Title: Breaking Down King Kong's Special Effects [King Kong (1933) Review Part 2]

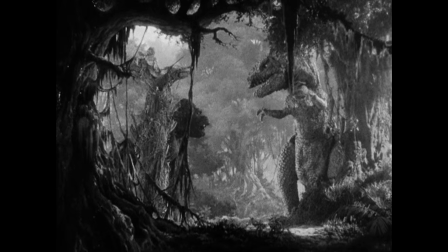7s
The original King Kong features some of the finest creature effects in film.
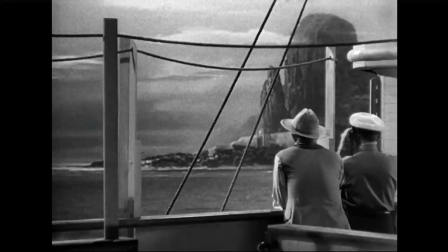11s
One can easily get bogged down discussing the minute details of its monster scenes, and that's exactly what I intended to do.
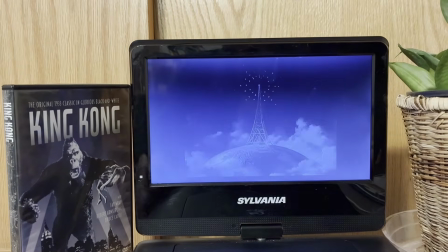18s
This video is the second part in an extensive review of King Kong, and will be wholly focused on the special effects sequences.
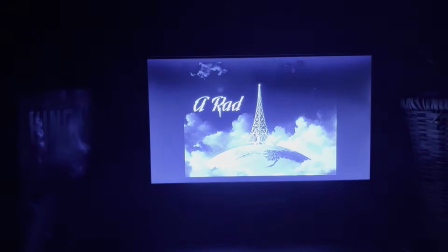25s
Let's get started.
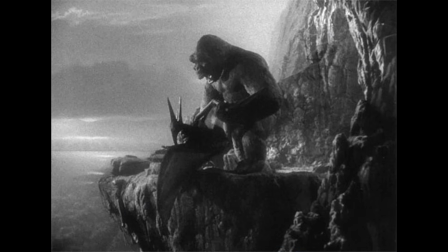30s
Kong and the creatures of Skull Island were portrayed through the process of stop-motion animation,
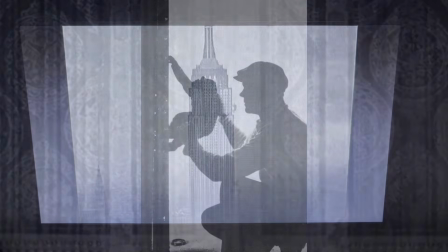34s
where a model is photographed in a sequence of poses which, when played together at a high frame rate, creates the illusion of movement.
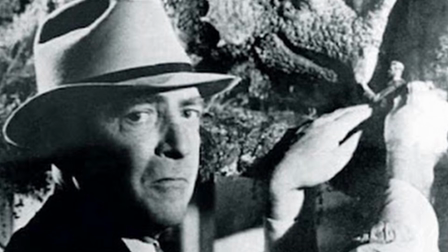42s
Behind King Kong's effects was the stop-motion pioneer Willis O'Brien and his team of animators and technicians.
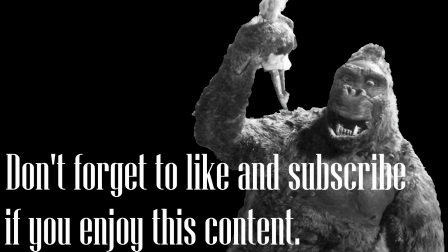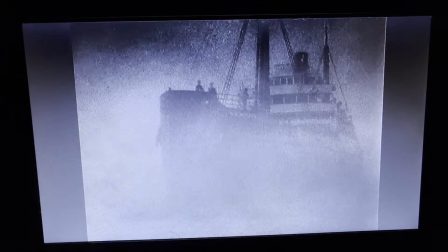55s
The special effects begin when the Venture arrives at Skull Island.
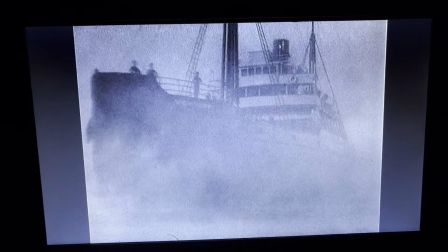59s
The scene is shrouded in fog, and, for the first time since the opening titles, Max Steiner's musical score enters.
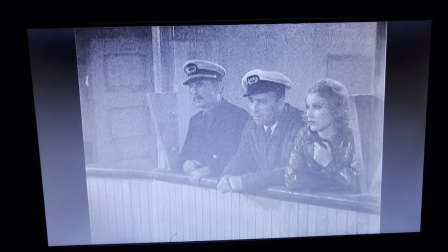65s
It is a subtle piece, centered around an eerie harp, and perfectly establishes feelings of mystery and impending danger.
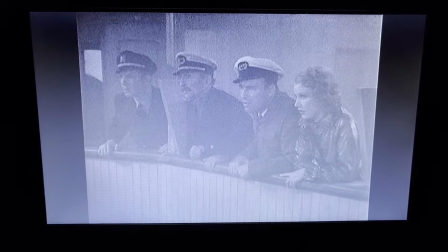72s
Drums can be heard in the distance, coming from the island.
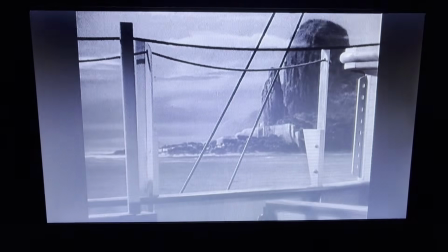76s
Fade to the next day, the fog is cleared, and Skull Island is finally visible, rendered as a painting.
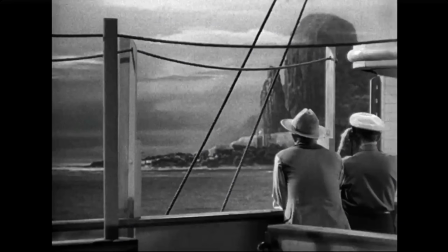82s
It's a wonderful piece of art. I love its fine details. The wall, the village huts, the sandy beach, and the low hanging clouds.
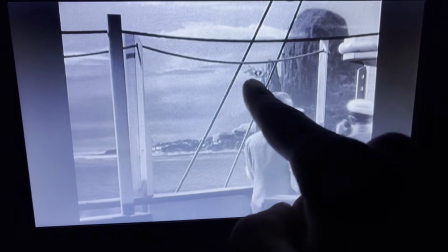90s
A few animated birds fly past. Birds appear constantly throughout this movie.
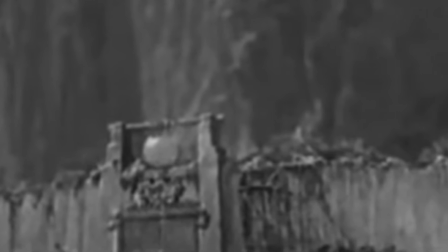95s
They're entirely unnecessary to the story, but add life and movement and serve as a testament to how dedicated O'Brien and his team were to their craft.
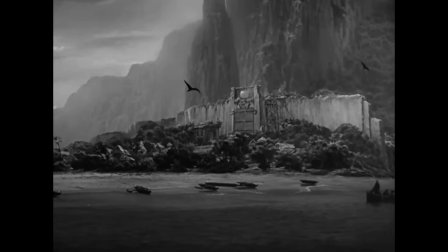103s
The characters board a rowboat and make landfall, and we get to see another painting of the island, this time from a much closer perspective, allowing for an even more imposing amount of detail. The music, guided by the islanders' drumming, builds as more birds fly past.
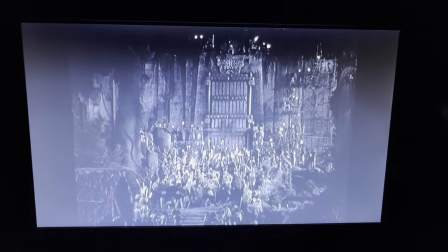122s
Anne has been abducted and is being prepared for sacrifice. The mass of torch-wielding islanders dancing in front of the towering wall,
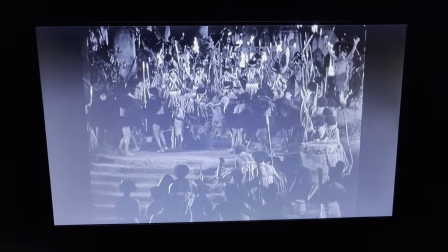130s
while the powerful and almost frantic musical score plays, is already awe-inspiring, but the film's spectacle is only just beginning.
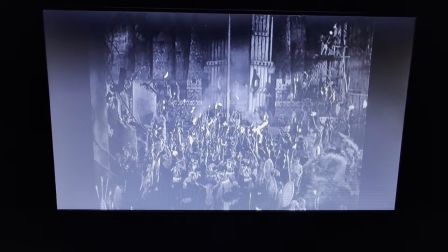137s
The gate, the barrier between reality and fantasy, is slowly opened, revealing the pedestal Anne is to be sacrificed on.
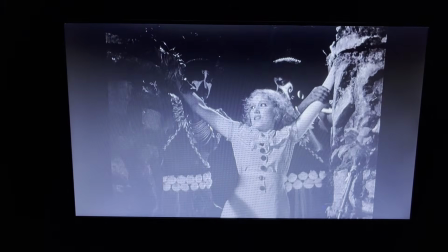144s
Tension mounts as she is led up to it and tied to its two pillars. Fairy looks as if she is about to cry.
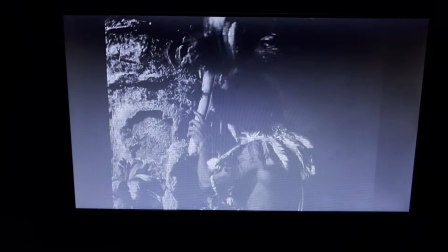151s
This expression, paired with the distorted arrangement of Anne's theme music, grounds the outlandish visuals in the terrifying reality of her situation.
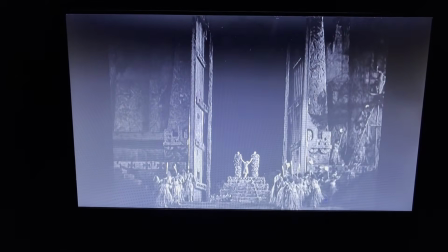159s
As the gate closes, we get the greatest, most stunning shot the film has shown us yet, but it is only moments away from being outdone.
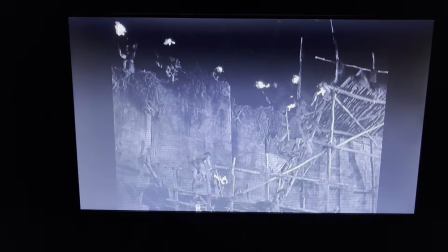167s
The music builds as the islanders climb the scaffolding leading to the top of the wall. Then we see this.
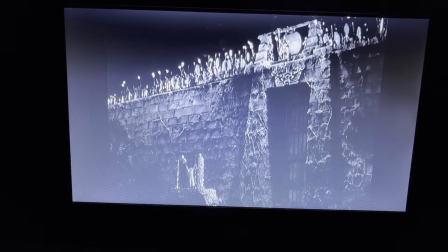174s
The islander chief calls out, and all noise stops. The giant gong atop the wall is rung 8 times.
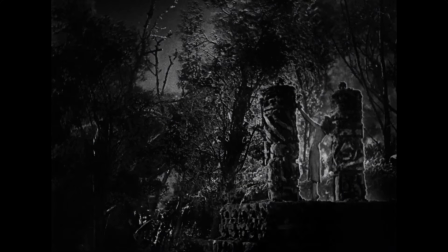181s
A roar emits from the jungle ahead, and Kong makes his first appearance.
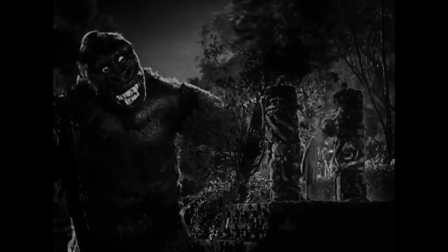185s
Anne's placement in the shot allows the audience to immediately see how massive Kong is.
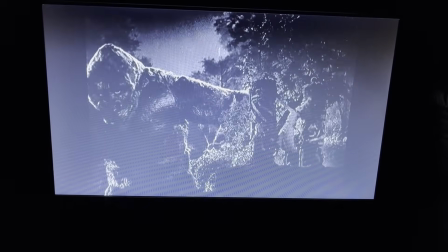190s
He uproots the trees in his path. Then we see an unfortunate shot of the life-size Kong head.
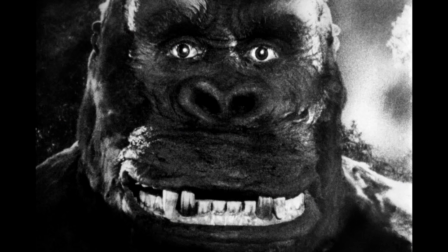196s
This prop serves a good purpose later on, but it's totally out of place here, as it looks nothing like the stop-motion model.
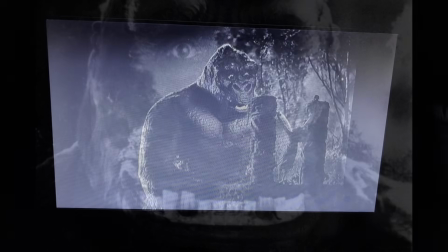202s
Nevertheless, it is still impressive for 1933. Kong undoes the ropes binding Anne, showing his intelligence.
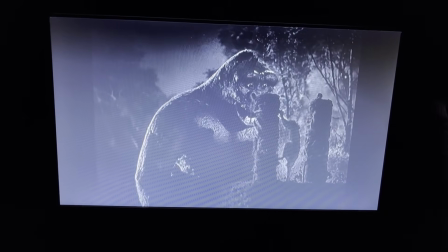209s
The pillars of Anne's pedestal cast shadows on Kong, a small touch that helps blend the live-action footage of Fay Ray with the animation.
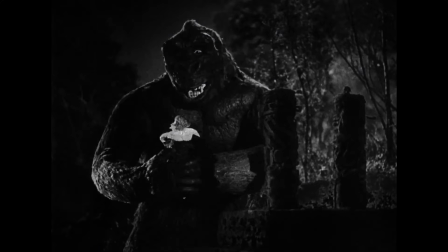216s
He picks up Anne, who has seamlessly transformed into an animated doll, and bellows at his subjects before returning to the jungle.
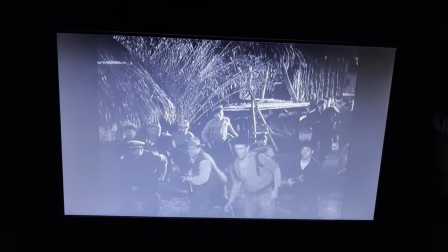225s
Carl Denham and the sailors swarm the village, and Jack Driscoll gets his first glimpse at Kong.
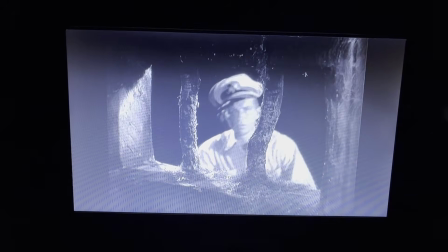231s
Bruce Cabot's face in this scene is great. It's a comical yet entirely appropriate mixture of surprise, fear, and confusion.
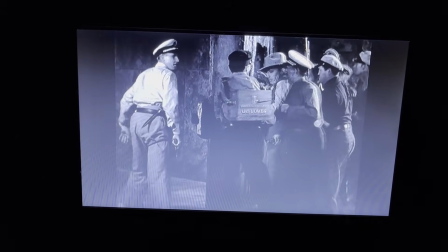238s
The sailors open the gate, and half of them pursue Kong while the others stand guard.
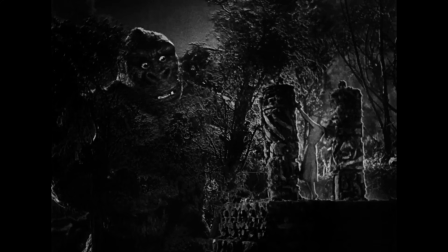243s
Within Kong's first 2 minutes of screen time, we have already seen him convey an incredible range of expression and character.